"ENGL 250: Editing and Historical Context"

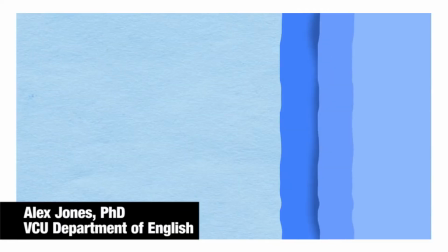[0:00]
In this section, we're going to look at some basic ways that a sequence is framed or shot.
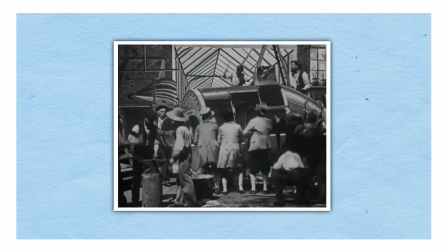[0:05]
If you think back to Méliès's Voyage to the Moon, we can imagine that the action on screen is painted on a vertical plane.
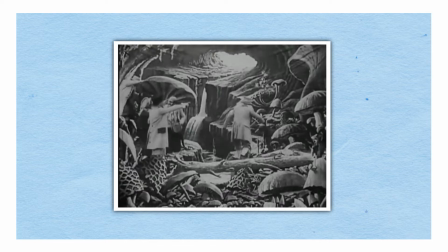[0:13]
The space where the characters are standing is a perpendicular horizontal plane, and the action, while viewed on a flat surface, appears as a three-dimensional cube, where the characters move within the left, right, bottom, and front or fourth walls.
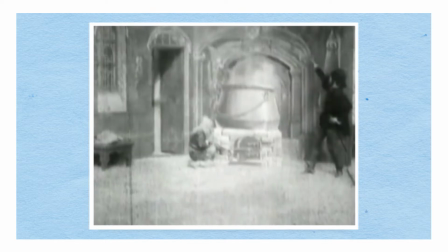[0:29]
Méliès's film, like other early Hollywood movies, is similar to a theatrical performance with an audience.
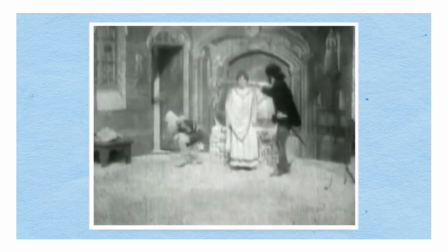[0:35]
The camera is therefore positioned from the point of view of a member of the audience,
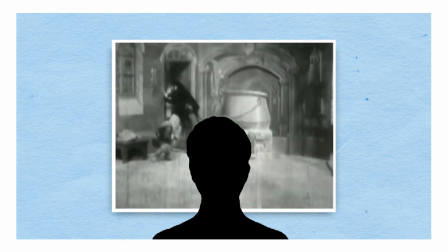[0:40]
framing the entirety of the action within the four sides of the front plane. Of course, in 1902, a contemporary vocabulary to describe this shot, since there isn't much diversity to compare and to define it by. However, in retrospect, we can call this long shot or establishing shot in sequence, as we see in Méliès's film.
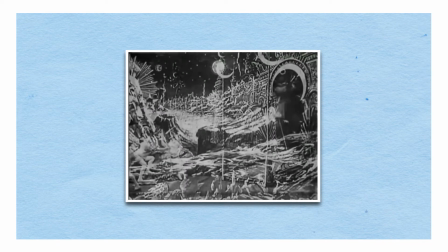[1:03]
When a character exits to the left of the shot, we expect the character to enter from the right side of the next.
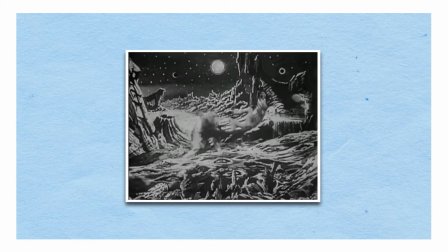[1:09]
If they exit from the left side of the screen and enter the next shot from the left, it appears as if the characters have left and returned to a new setting. This doesn't make sense visually.
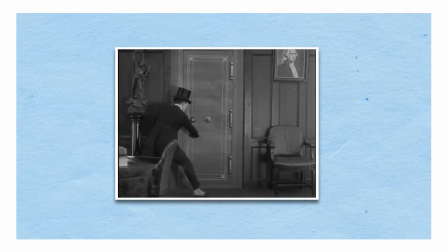[1:20]
In Sherlock Jr., we see several examples when Buster Keaton's character breaks these rules to critique the medium for comic effect. Now that we have some idea of how basic shot sequencing works, we can further complicate things and start moving the camera. From the point of view of the audience member at a play, the distance between you and the visual plane can vary, depending on how much you spend on the tickets or personal preference. Therefore, in the nosebleed sections at something like Mozart's Magic Flute, it may be difficult to see Pamina's reaction to her mother's demands that she murders Saristro. To account for this distance, like me, you might own a pair of gold ruby-studded opera glasses with a carved ivory handle to help see the performer's facial expression, but it's likely you don't. Knowing this, the performance manager can do a few things to correct the problem. They might instruct the actors to be more expressive with exaggerated facial expressions or body language. In the Magic Flute, for example, Mozart uses an upper register staccato during the Queen of the Night aria to reflect the fierce tone of the Queen's request and her daughter's response. In film, the solution is a little bit more simple. The director can just move the camera.
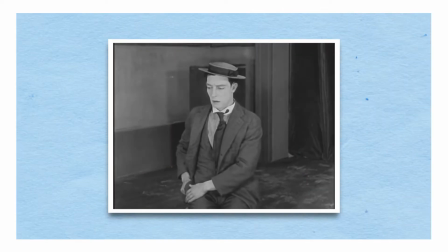[2:40]
In Sherlock Jr., when Keaton's character is describing the shape of a dollar bill to the woman outside the movie theater,
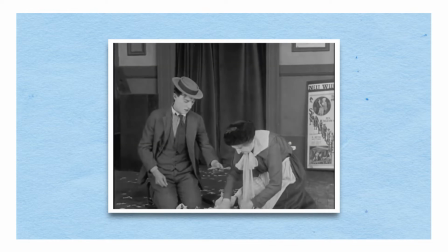[2:47]
the camera has been moved closer to the two actors.
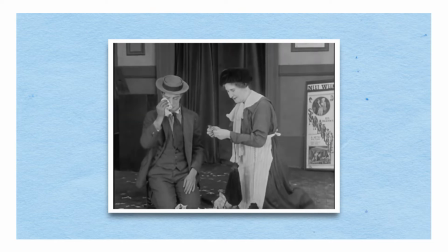[2:50]
The close shot or medium shot serves to isolate the two actors from their surroundings, focusing attention on their interaction or dialogue.
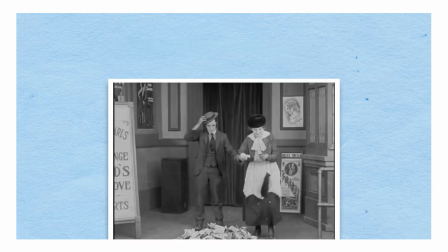[2:58]
This is called a medium shot.
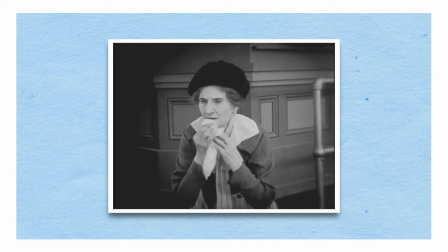[3:00]
When Keaton silently gestures to the woman, the camera moves in closer, so all we can see is her reaction, otherwise known as a close-up.
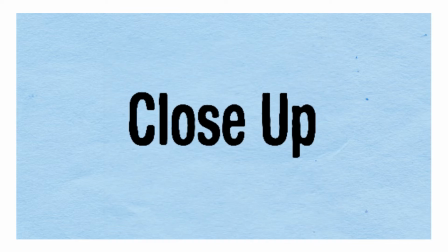[3:08]
Or if it is being used specifically to illustrate a character's reaction, we call it a reaction shot.
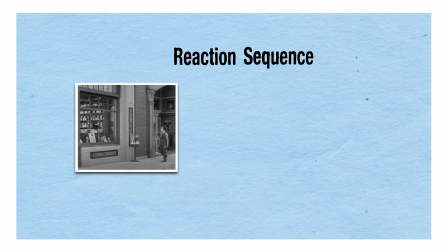[3:14]
In sequence, we can expect a long establishing shot to familiarize us with the spatial relationship of the characters,
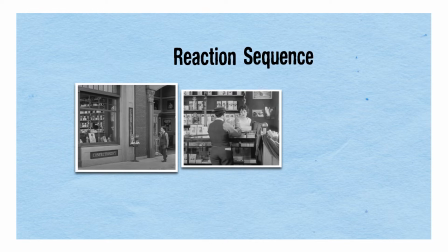[3:21]
a medium shot that tells us they are interacting, and the close-up to show each character's reaction. If at any time the setting changes or the characters move, the filmmaker might reestablish that spatial relation with a long medium shot. Things can get quite a bit more complicated than this, and the following terms illustrate the increasing complexity, as well as how the wide, medium, and close-ups are broken into other specific shots for other specific reasons. Beyond this, one development that sets film apart from its theatrical ancestor was the Kuleshov effect, developed by Russian filmmaker Lev Kuleshov. The National Film Institute vaguely defines the Kuleshov effect as the
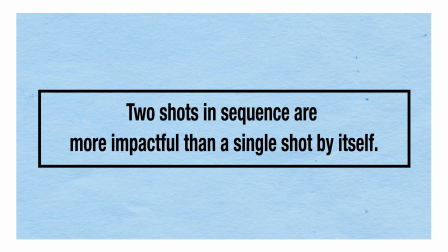[4:04]
idea that two shots in sequence are more impactful than a single shot by itself.